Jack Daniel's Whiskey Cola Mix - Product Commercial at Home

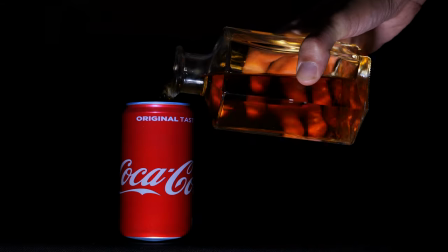I have a wonderful electronic invention I want you to see. It looks something like this.
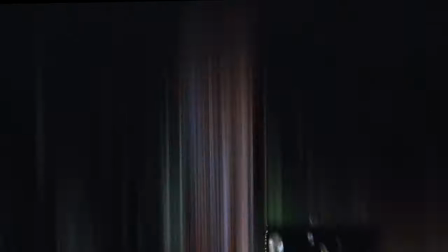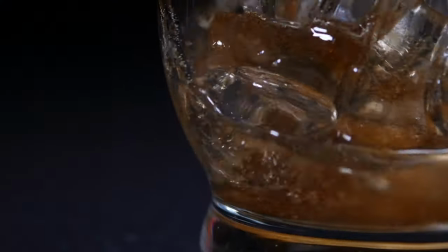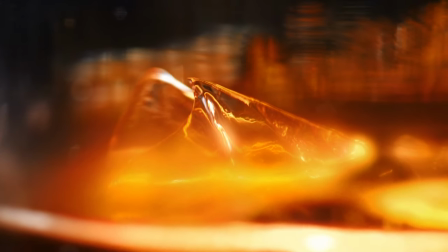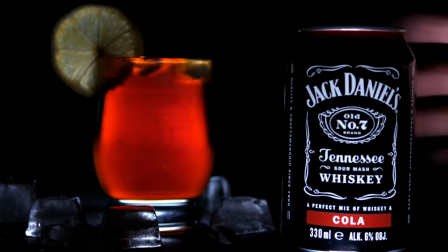What's up guys, here's R&D and today we are talking about shooting product commercial at home.
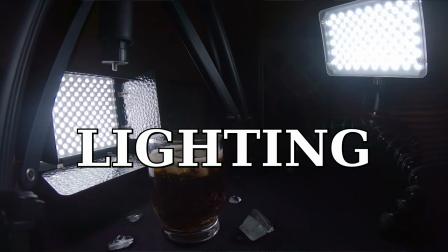This time I will explain how to use masks in your videos, lighting the product, camera settings and of course home stuff that I used for this video. So let's get started.
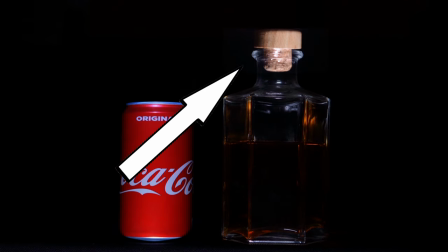In my first shot you saw that the bottle is opening by itself and to do that I used chroma key effect.
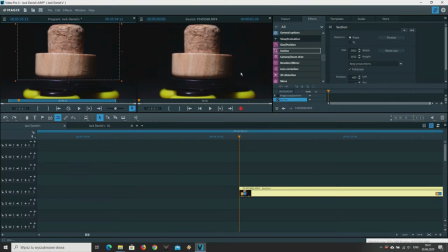First I recorded the cork rotating on the spinner. Then I cropped the footage, changed its size, flip it upside down and locate it on the bottle.
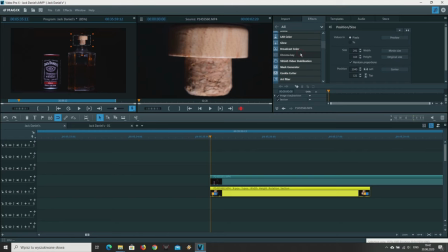By using chroma key I mixed two images and then I add the movement by using keyframes. The second part of this shot was actually not so difficult but it took me a lot of time in editing.
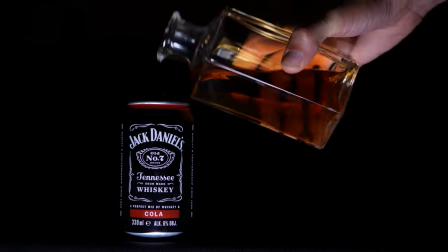First I needed the mask that looks like pouring the can and because masks are a combination of two colors,
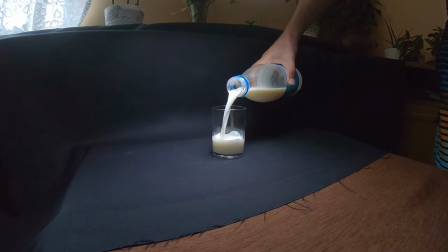black and white, so I decided to use black background and milk.
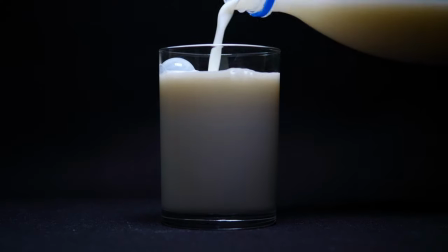I recorded the scene and by using mask generator I created the mask.
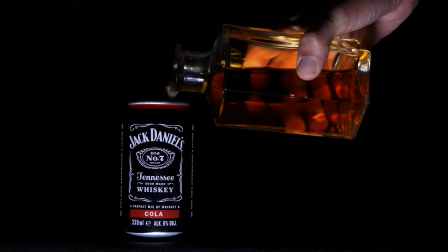Then I recorded two scenes. First one was with the product that has a hole so I can easily fill the can with whiskey.
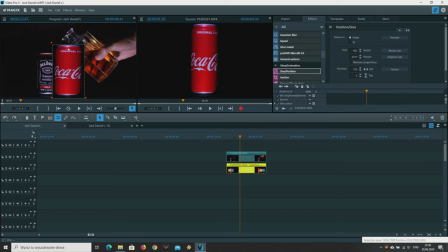And the second shot was only a can of cola. In the editing software I combined these two scenes and the mask by resizing them to fit the main scene.
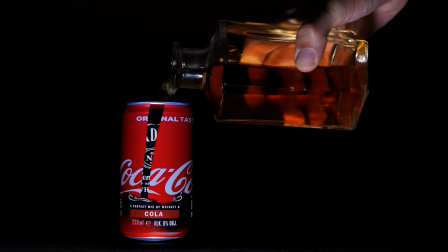And because the white color of my mask was not covering the whole surface of the product, I decided to add another one that will fill the gap.
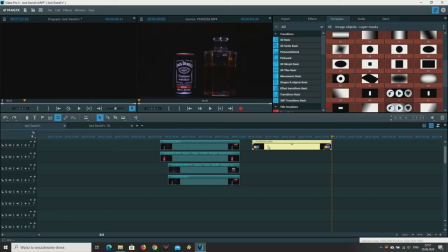And here's the advice. If you want to combine masks, you need to copy your main scene to another track below.
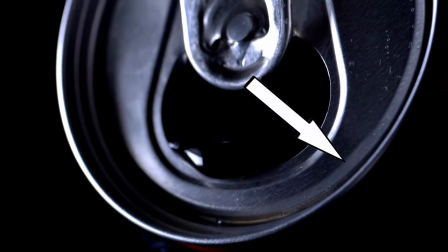You can also use masks to cover some unwanted objects in your scenes. For example, I used that to cover my hand, which was visible in this shot.
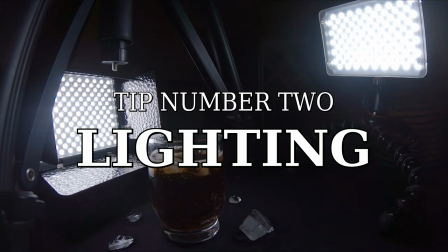And now we're going to talk about the lighting. In this video, I used only two LED lamps and one flashlight.
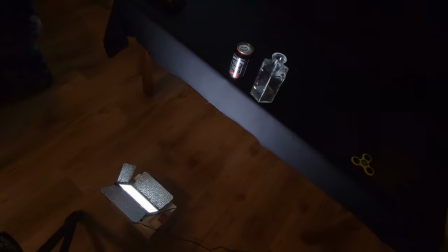To avoid the reflections on the product, I put my lamp below but lighting up in 45 degrees.
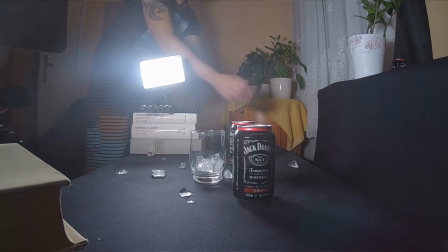While shooting scenes with the glass, I put both lamps on the sides and when shooting filled glass, I was using flashlight located behind the drink.
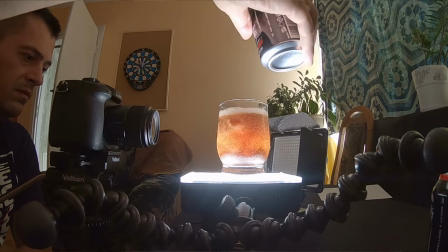Also perfect works putting your drink on the lamp to get some close-up shots with the ice or bubbles.
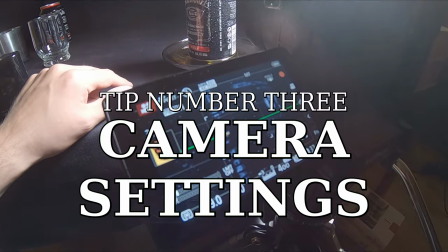And now we're going to talk about camera settings. Resolution 4K for cropping the image without losing quality.
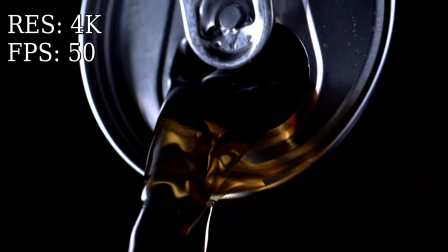50 frames per second to create speed ramps and slow motion, white balance 4500 kelvins,
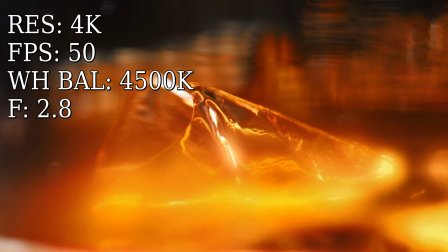aperture starting from 2.8 to create depth in the scenes to even 9 for creating sharp image. While shooting with open aperture my ISO was 200 and with closed aperture this value goes to even 2000.
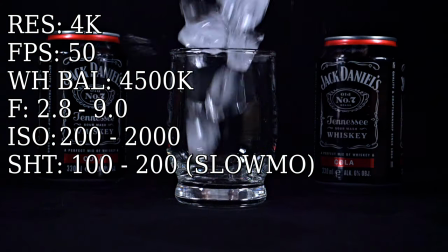Shutter speed set to 100 but when recording slow motion I changed the shutter to 200 to get the smooth shot. And finally home stuff that I used.
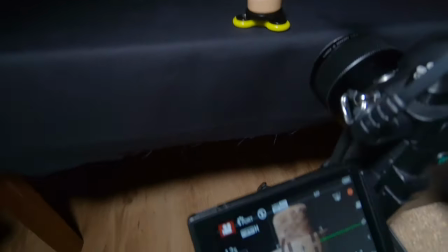You already saw that I was using the spinner for shooting the cork but it was also used when I was recording can and lemon.
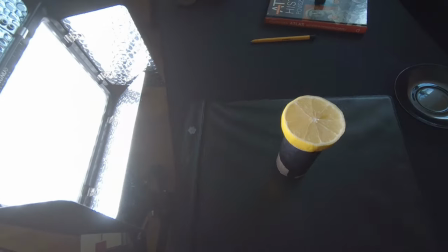In this scene I used also a black book and a paper tube and set the lemon higher. The reason why I did that was to make the structure of the book invisible and create really nice black background.
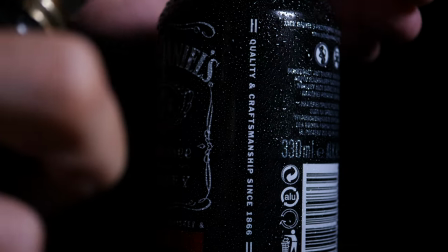Another very useful stuff was perfume bottle with water inside so I can spray the product that looks like taken out from the fridge. You can also check how I was using it when shooting beer commercial. This scene was taken in the garden.
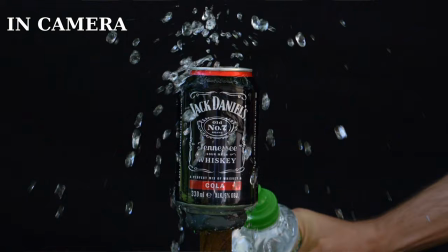I used stick with piece of plasticine and splashed the product by squeezing plastic bottle. And that's all for today. Don't forget to subscribe because next time I will be shooting completely different commercial. Thanks for watching. See ya.